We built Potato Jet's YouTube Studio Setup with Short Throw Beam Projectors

Hi, my name is Peter from CourseMaker's Crew, and today we made a setup inspired by... ...someone. So yeah, we made a setup inspired by Potato Jet.
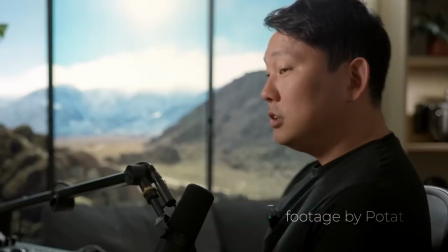(0:11)
We spent a lot of time on YouTube lately, we noticed his YouTube video, and it was very interesting.
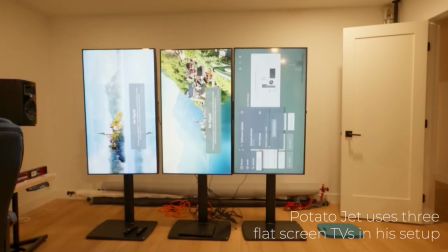(0:17)
We don't have a lot of LED flat-screen TVs lying around here, that's why we decided to use a beam projector instead of TVs.
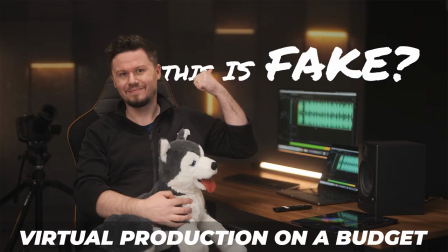(0:24)
Also, if you've seen our previous videos, we use beam projectors for a lot of our setups. And before I go to the breakdown, I would like to address Potato Jet. So Potato Jet, if you are watching this video, first of all, thank you. And I really liked your setup, it was very interesting, so I decided to make something similar. I hope you don't mind. Yeah, and if you ever come to Poland, please visit Poznan. Poznan is the place that our studio is at, but Poznan is also the capital of potato cuisine.
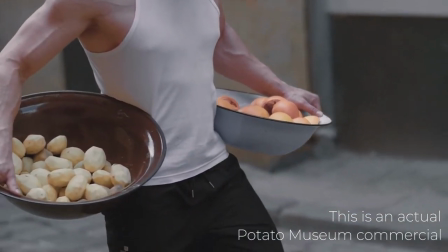(0:58)
So if you want to eat the best damn potatoes in the whole wide world, come to Poznan.
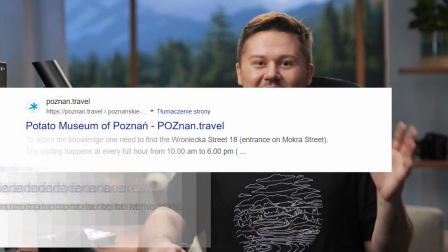(1:04)
You can actually google it. Yeah, so without further ado, let's get started.
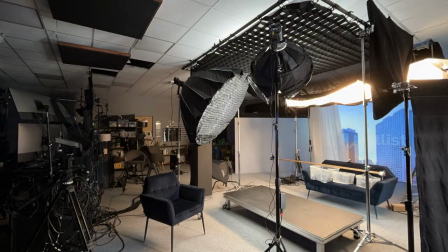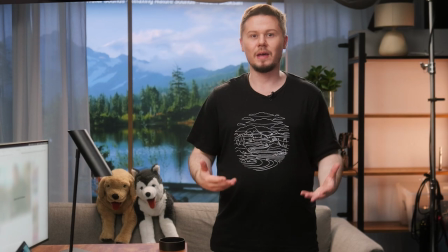(1:15)
This setup is actually very special because it merges two things that we really,
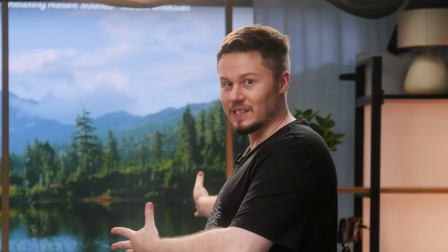(1:20)
really like, which is virtual production and real-life physical setups.
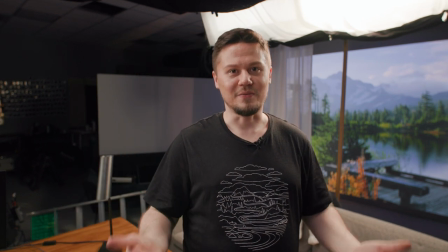(1:26)
For the background part, we are actually using a YouTube relaxation video. You can use stock footage, you can make it in Unreal, it doesn't matter.
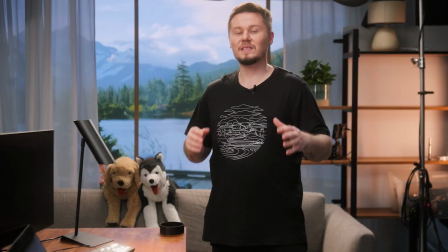(1:34)
I will link this video down below. As you probably noticed, this setup has a lot of lights all around me.
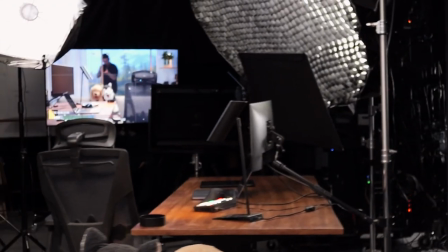(1:41)
That's why we needed to find a way how to reduce spill from going onto the backdrop. We actually made something that we call a three zone lightning.
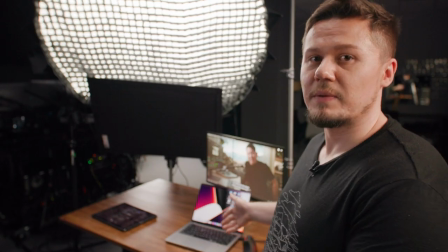(1:55)
The first zone is actually right over here. This is the place where the talent will sit, where he will talk to the camera.
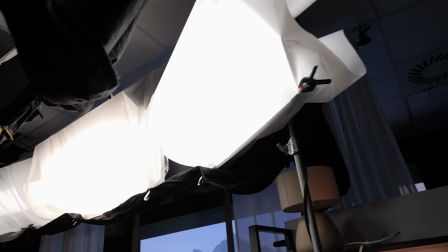(2:03)
The second zone is created by this huge rim light that we have set up here.
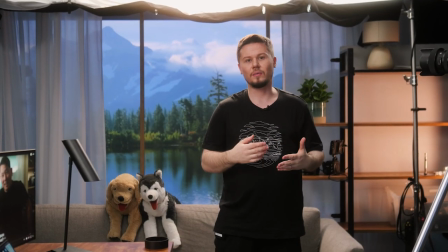(2:08)
This is actually something that I would like to talk about a little more later on. but
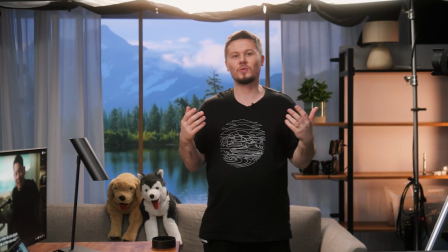(2:14)
basically it's a rim light created with three Kino Flow lights.
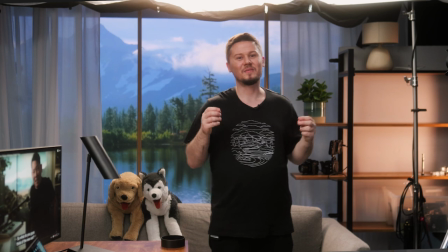(2:19)
And I would like to talk about it a little bit more, because it's a very interesting project that we created very recently.
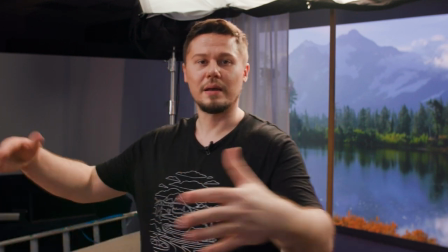(2:27)
While the first zone role is to make our talent look great, the second zone role is a little bit different.
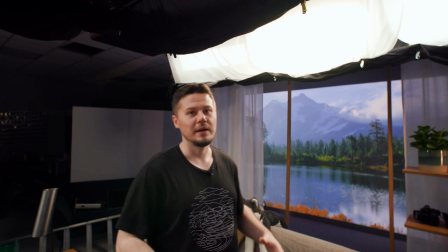(2:35)
So this zone is used to create a rim light, but also it provides light for our props that are here.
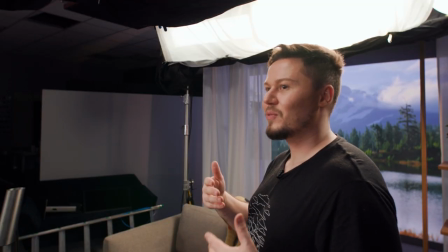(2:44)
Thanks to this overkill of a rim light, we can actually light the sofa pretty well.
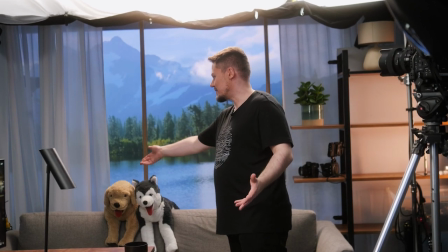(2:50)
Also, we can light our dogs and some other props.
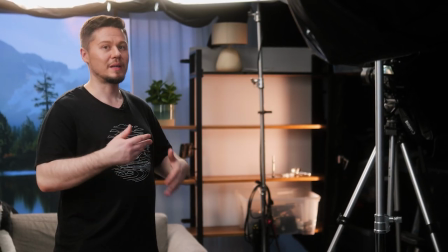(2:54)
Before we go to the tiered zone, I would like to show you how we lit our props that are right over there on the shelf.
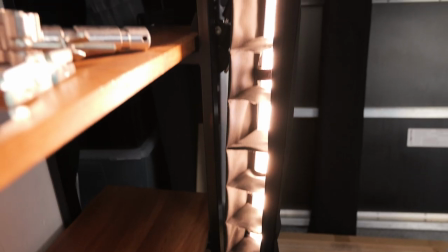(3:02)
We lit our props with this nanite pavotube that has a grid on it, so it doesn't spill too much on the foreground.
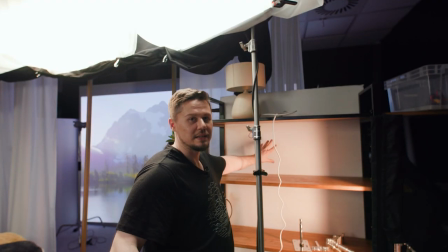(3:11)
Also, it's bouncing its light from this white bounce board.
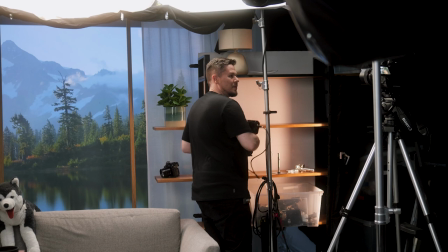(3:16)
For the props, we wanted to be just like potato jets,
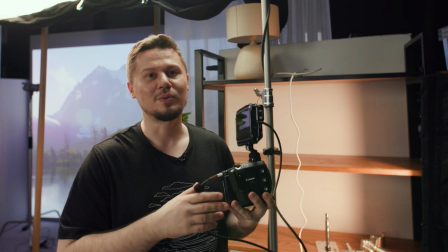(3:23)
so we took some cameras that we don't use at the moment and put them on the shelf.
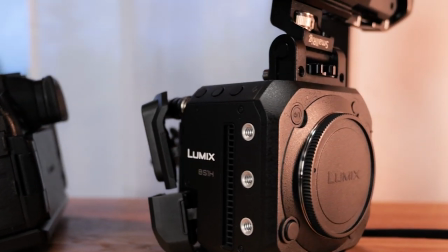(3:28)
However, we didn't have an ARRI Alexa lying somewhere around, well, it would be an overkill to rent it just for this shot.
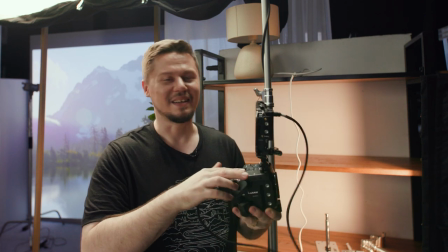(3:37)
So yeah, this is what we got.
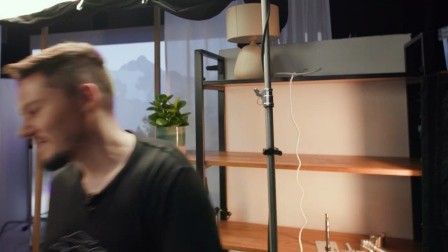(3:44)
Now let's go to the third zone right this way. We are in the third zone now.
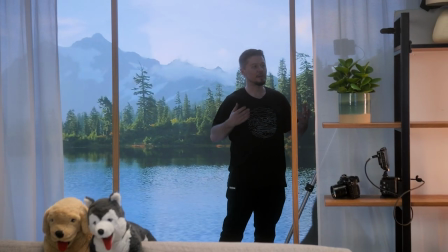(3:50)
I didn't adjust the exposure because I wanted to show you how much darker it is than the second and the first zone.
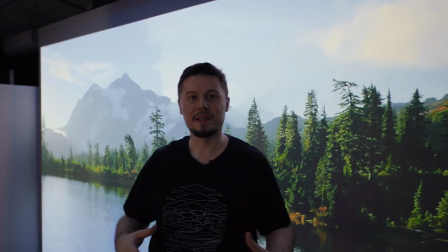(3:58)
This zone role is really simple. It's supposed to keep the projector background as dark as possible.